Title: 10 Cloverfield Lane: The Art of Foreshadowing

The 2016 movie 10 Cloverfield Lane embodies not only my most favoritist things and themes from the suspense thriller genre, but it's packed with cleverly placed examples of a literary tool called foreshadowing.
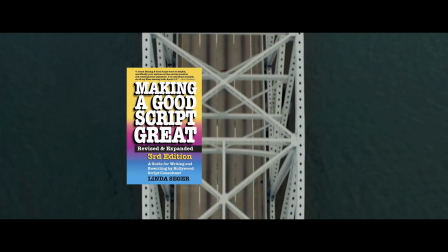(0:11)
One of my all-time favorite books on screenwriting describes foreshadowing as when an object or piece of information is set up in one context and paid off in another.
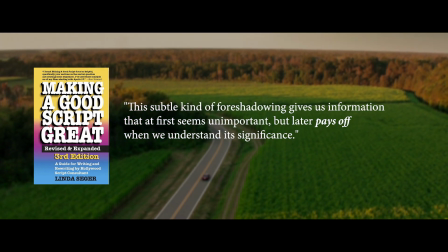(0:19)
This subtle kind of foreshadowing gives information that at first seems unimportant, but later pays off when we understand its significance.
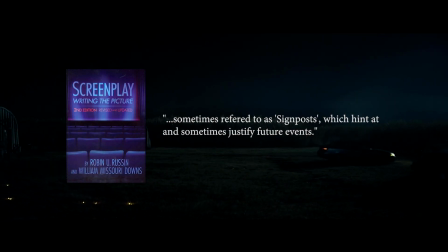(0:27)
Another book refers to foreshadowing as signposts, which can hint at and justify future events.
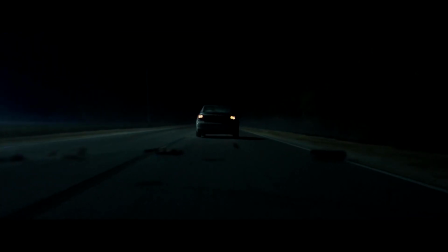(0:33)
Another useful thing to understand is what's known amongst filmmakers as the Hitchcock rule,
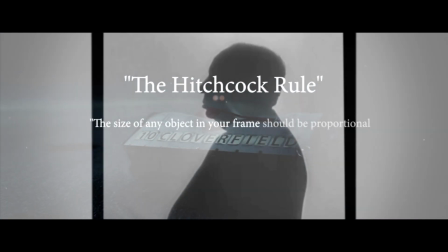(0:37)
which says that the size of any object in your frame should be proportional to its importance to the story at that moment. In this case, however, I would strike that last part. To me, foreshadowing provides two direct benefits: motivation and payoff.
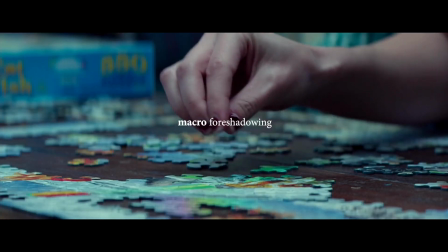(0:51)
Payoffs are the result of what I'm going to call macro foreshadowing, which is when there's a large amount of time between the setup, or the foreshadow, and the effect, or the payoff.
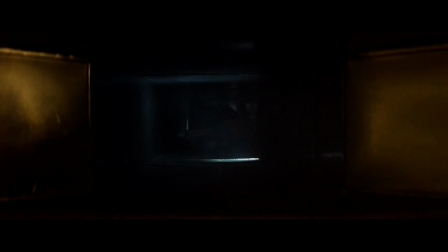(1:00)
Generally, a payoff will be apparent to the audience. They'll remember the setup and feel in on the joke when it becomes significant later on.
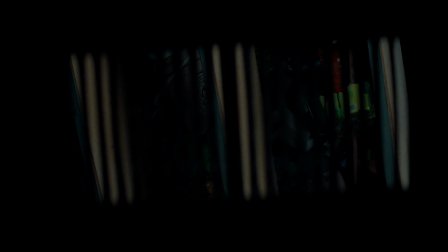(1:06)
While Cloverfield Lane is full of macro foreshadowing, I think the most blatant example is hands down the shower curtain.
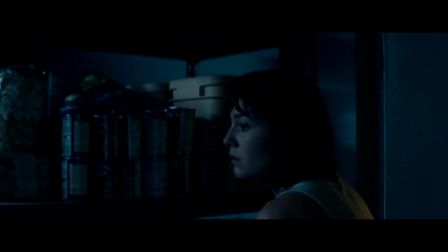(1:13) The first time that Michelle ventures from her concrete room, your room's a little bit of a fixer-upper.
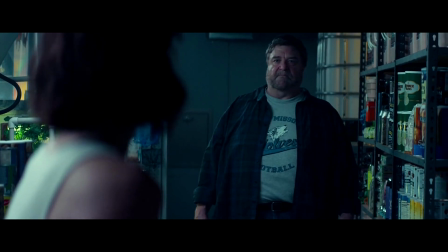(1:18)
Howard, her captor, insists that she use the bathroom.
I'm not some pervert, just go.
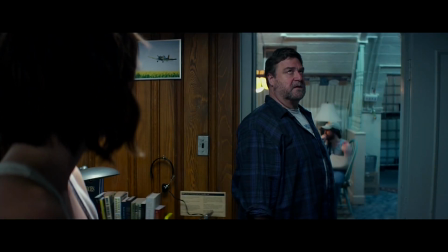(1:22)
And because this is a standard issue doomsday bunker, the toilet is in the shower.
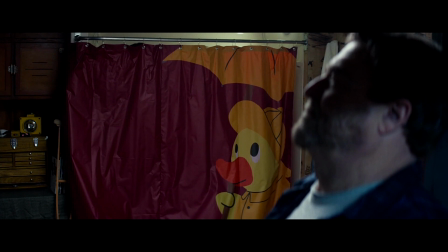(1:29)
The cartoon duck emblazoned on the curtain not only serves to release a little tension, but the placement in frame, an absurd out-of-placement in the scene, irresistibly draws our attention to it. However, it's not until 43 minutes later that Emmett and Michelle use the same plastic shower curtain as the key ingredient in their MacGyvered hazmat suit,
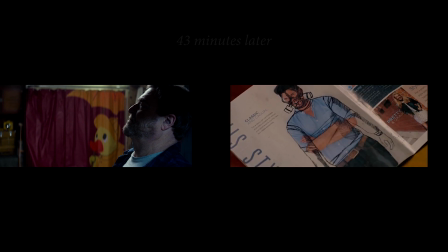(1:47)
which in turn is motivated by a scene 17 minutes earlier,
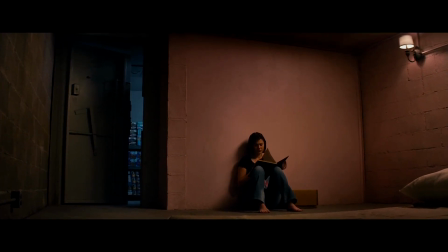(1:50)
in which we learn that Michelle always wanted to be a fashion designer, which at the time seemed like irrelevant character detail, simply there to fill out her backstory and make us feel bad for her.
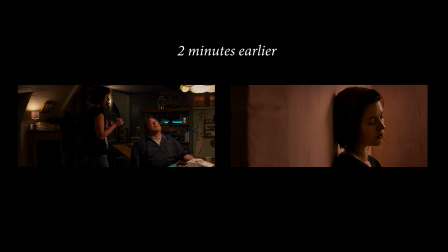(1:59)
But even 2 minutes before that, we watched her do a pretty decent job of stitching up Howard's busted head, which gives us some motivation for later when we see her succeed at designing, cutting,
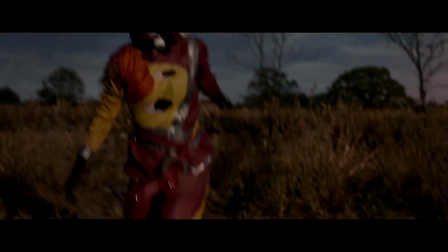(2:08)
and assembling a working duck suit. This movie holds many other examples of payoffs caused by macro foreshadowing,
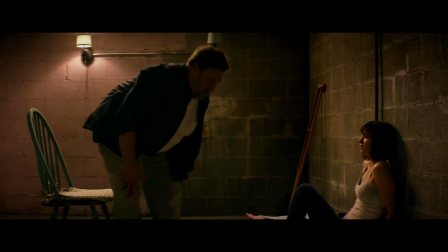(2:14)
like Howard's completely crazy predictions of the cause of the attack that landed them all in the bunker in the first place.
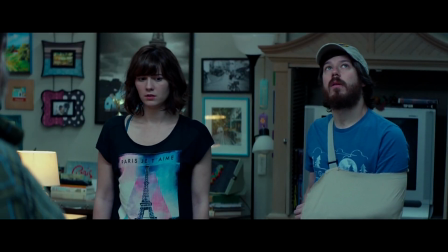(2:19) The satellite logs showed an increase in coded traffic recently, possibly extraterrestrial signals.
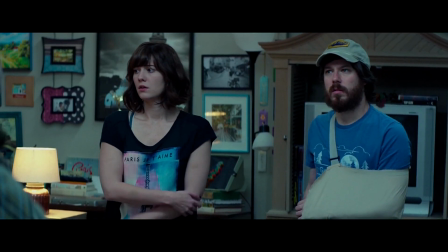(2:26) I bet what we just heard were airborne patrols sent to hunt down the remaining signs of life.
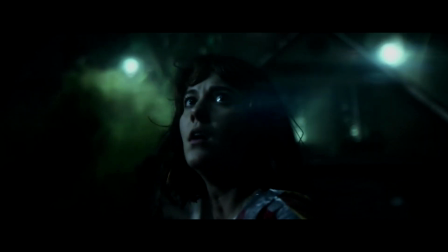(2:36)
Although, I guess if you're going to bring alien worms into a movie during literally the last 10 minutes, you'd better set that up somehow.
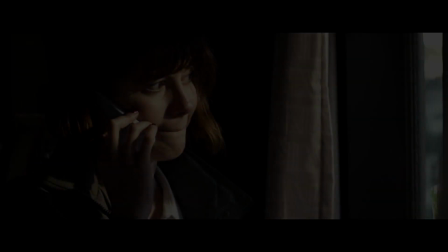(2:42)
The most extreme example begins 42 seconds into the movie.
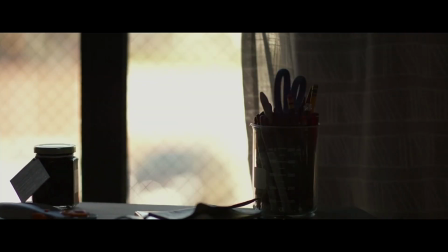(2:46)
We see this close-up of a bottle, which Michelle grabs as she leaves her apartment and drives as fast as she can away from voice actor Bradley Cooper.
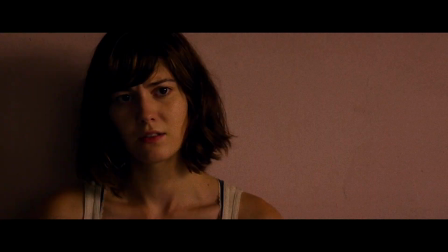(2:53)
Look it up. And for the next 1 hour, 31 minutes, and 13 seconds, we, the audience,
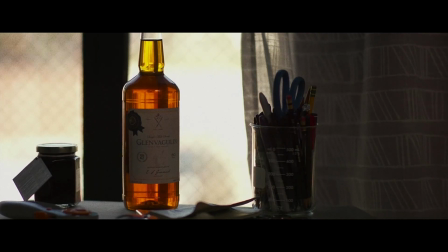(2:58)
are left wondering why we were shown that close-up, and eventually forgetting that we even saw it in the first place.
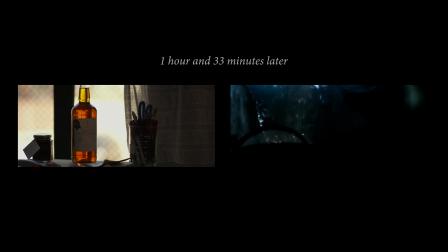(3:03)
It's not till the very climactic final scene of the entire film, when all hope is lost, that we see that Howard took the bottle from Michelle's car, but forgot to bring it into the bunker.
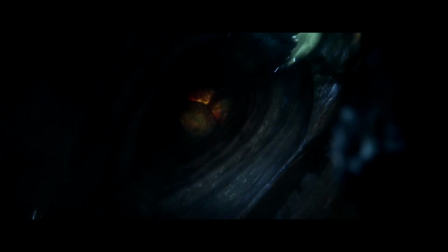(3:11)
Which is okay, because Molotov cocktails come in handy against giant alien spaceships.
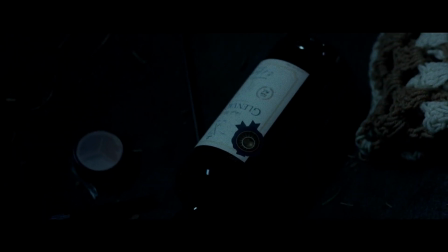(3:20)
The brilliance in this is that as soon as the bottle appears, there's a massive payoff as the audience remembers it, either vividly or on a gut level.
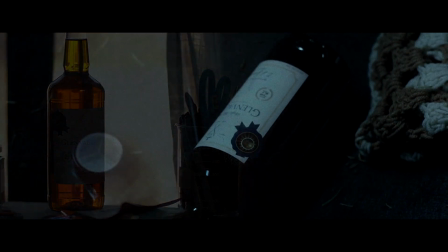(3:28)
To me, this serves to soften and even negate how ridiculous the plot point is, meaning I don't care so much that in the span of 42 seconds,
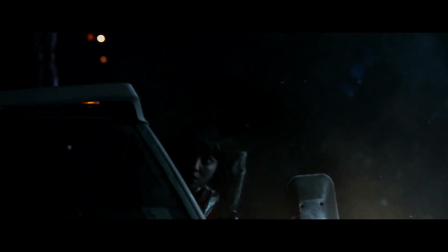(3:35)
Michelle somehow assembles a DIY explosive and perfectly throws it 20 feet into the air, because I'm brought in on the joke.
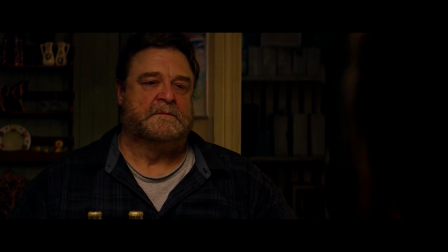(3:41)
Not really joke, but you know what I mean. In contrast, micro foreshadowing isn't something that most of the audience consciously sees.
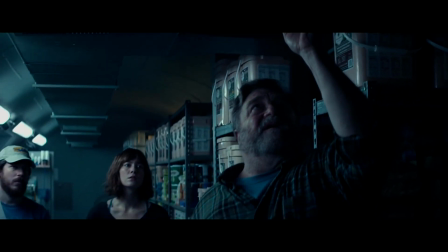(3:49)
It happens casually, but I think this type of foreshadowing is maybe even more important.
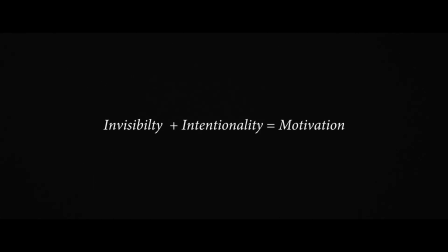(3:54)
Now, instead of payoff, I'd say micro foreshadowing gives motivation. An obvious example is when Michelle is trying to escape the bunker after lighting it on fire.
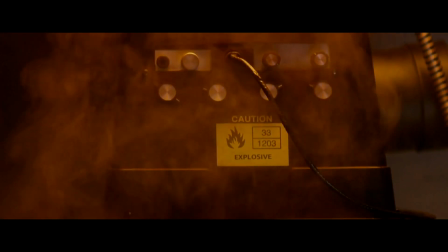(4:03)
We're shown almost accidentally a close-up of this sign, which then gives motivation for a moment 4 minutes later.